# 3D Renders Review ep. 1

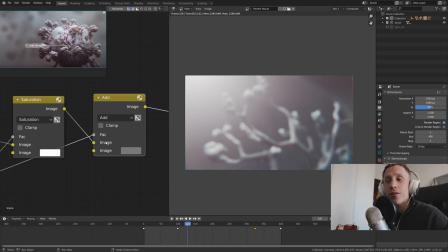(16:28)
And thank you so much for sending in this animation, that's much appreciated.
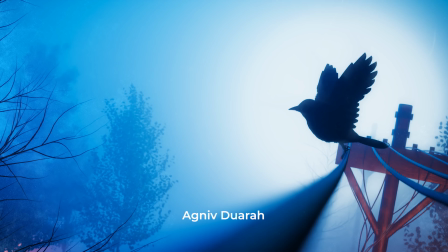(16:33)
Now the next one, Agniv Duarah. Forgive me if I mispronounced your name, that could happen.
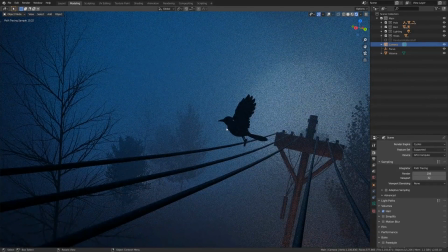(16:41)
Anyway, the foggy image, the foggy ambience, I love how Cycles handles volumetric lighting.
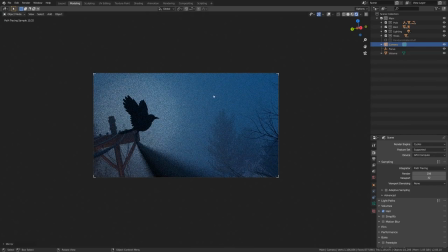(16:47)
Of course, Eevee can handle it too, to some extent,
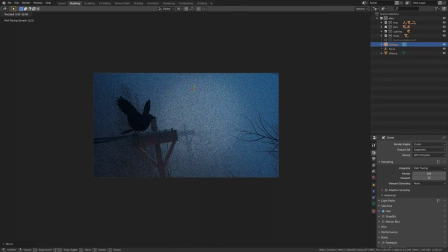(16:51)
and in some cases I would say that it even looks more convincing artistically,
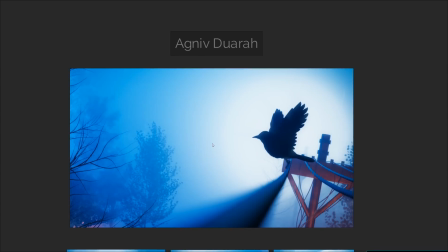(16:57)
but anyway, here we have this very moody, interesting scene. We can, I think, play with the composition a little bit.
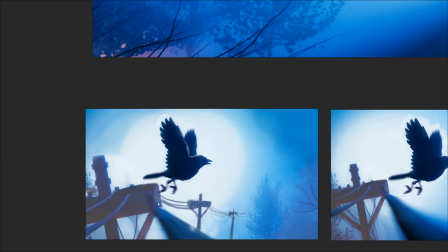(17:04)
Here are my suggestions.
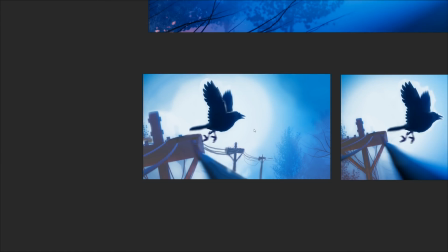(17:06)
I took a chance to ask Lena to sketch it up for us, so here's what she came up with.
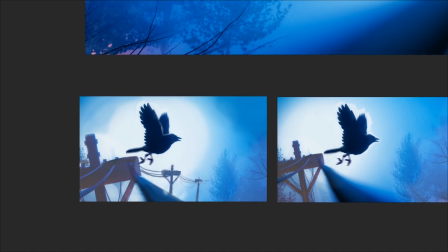(17:13)
So maybe, just maybe, we can move the bird over to the right so it no longer overlaps with the background details like this.
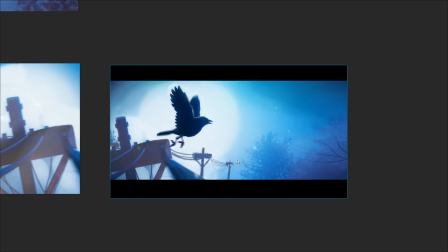(17:23)
And then personally, I think that the overall composition would benefit from different aspect ratio,
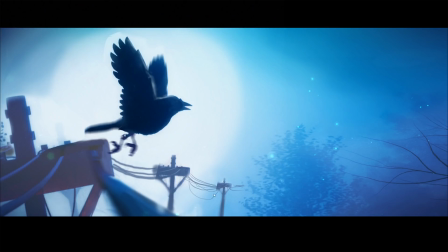(17:30)
slightly more Panavision aspect ratio, so to speak. And lastly, I would spice it up with the additional high frequency details like particles for extra magic. Thank you so much, Agniv, for showing us your render. Really well done.
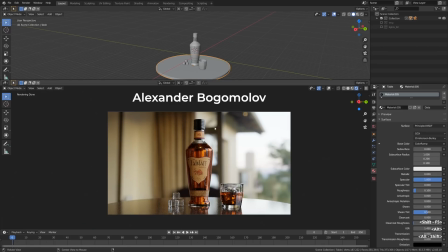(17:48)
Alrighty then, the next Blender render was sent to us by Alex. Whiskey.
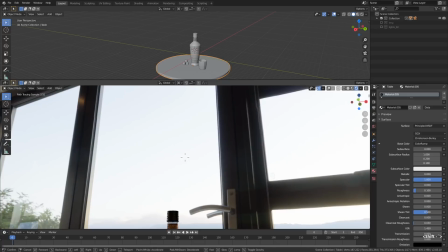(17:55)
And the background is high dynamic range image, panoramic one,
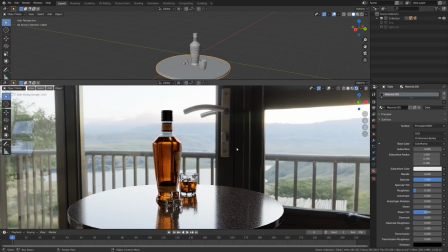(18:01)
I think from Greg Zal's HDRI Haven website, which I cannot stop recommending.
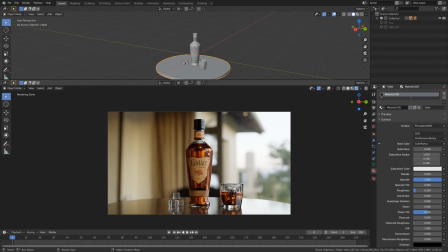(18:09)
And of course, the glass material plays together with HDR images so well. Especially if you pick the right image, and Alex, you picked just the right image for this kind of a shot.
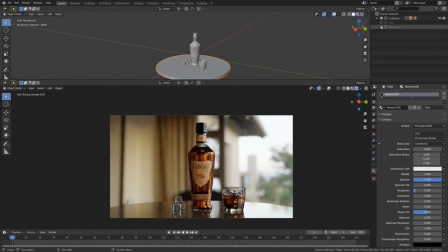(18:25)
I'm not sure what I can suggest here. Maybe, just maybe,
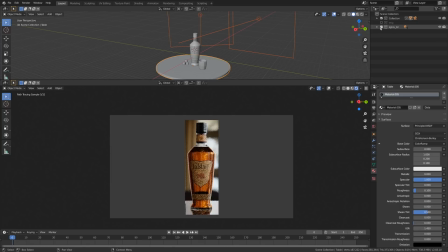(18:32)
we can enhance the reflections on the sides of the bottle by placing a few light sources, the area lights,
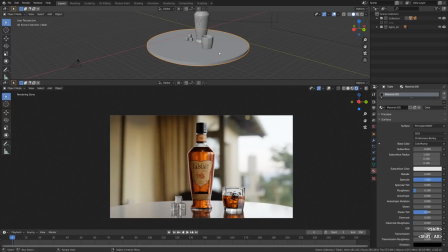(18:41)
behind the object, but then it will naturally blow up the reflection on the table. Maybe we can react to it by artificially reducing the specular property of the table material, and chances are that it will do the job.
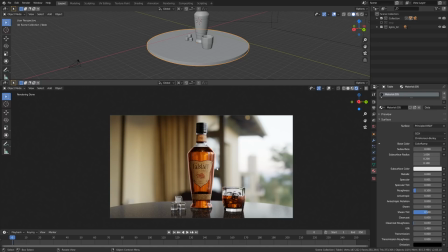(18:58)
So now the glass objects received the additional rim light that may or may not be what the scene needs,
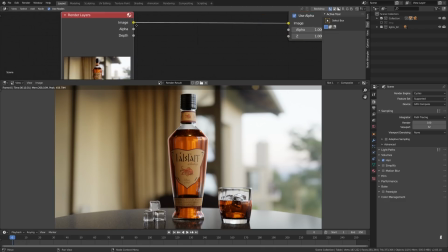(19:07)
but I think we can consider it as an option. Let us know in the comments below.
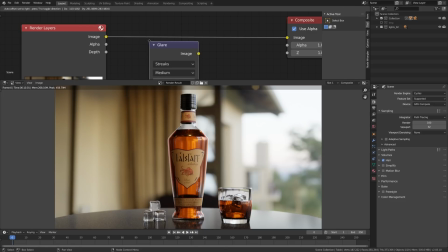(19:12)
Does it work? Does it make it look better? Anyway, the glare node in the post-processing chain is usually a welcome addition when it comes to high
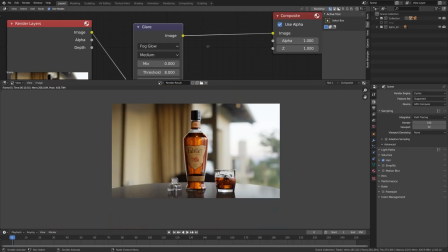(19:22)
brightness, high energy values. And the reflections of the high dynamic range panorama in the glass shaders
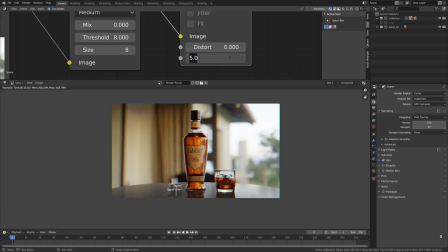(19:31)
is definitely very hot source of pixels. So the glare node picks it up and makes it shine.
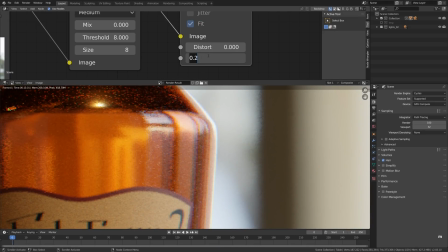(19:40)
Outside of that, the lens distortion for extra realism. perhaps we can do it.
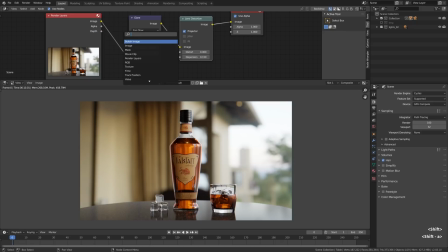(19:47)
It's totally up to you. It's somewhat arguable.
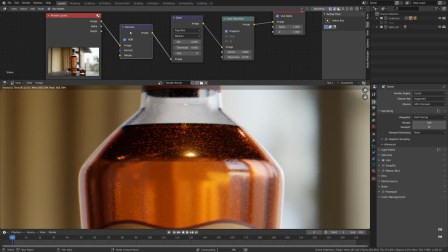(19:51)
But if we aim at the extra realism and simulating the real lenses, we can throw it in.
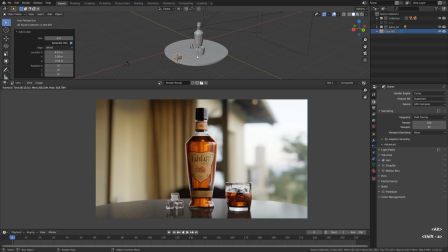(19:59)
Just as, for example, breaking up the roughness within the shaders for that extra realism,
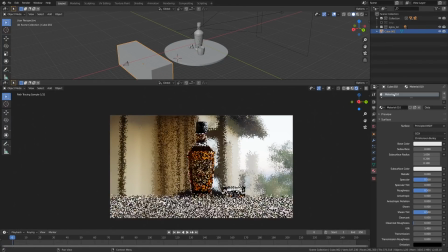(20:06)
even though the objects are sleek and clean, we can still add a little bit of grime, even if it's virtually invisible.
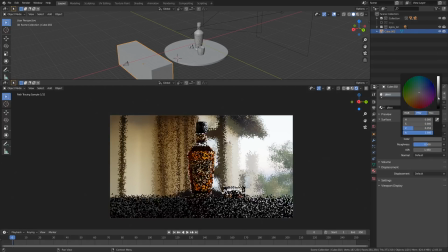(20:14)
Anyway, here I tried to experiment with a photographic trick to place some
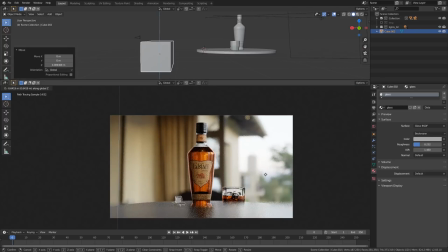(20:22)
refractive material in front of the camera for this smearing effect in the lower portion of the image.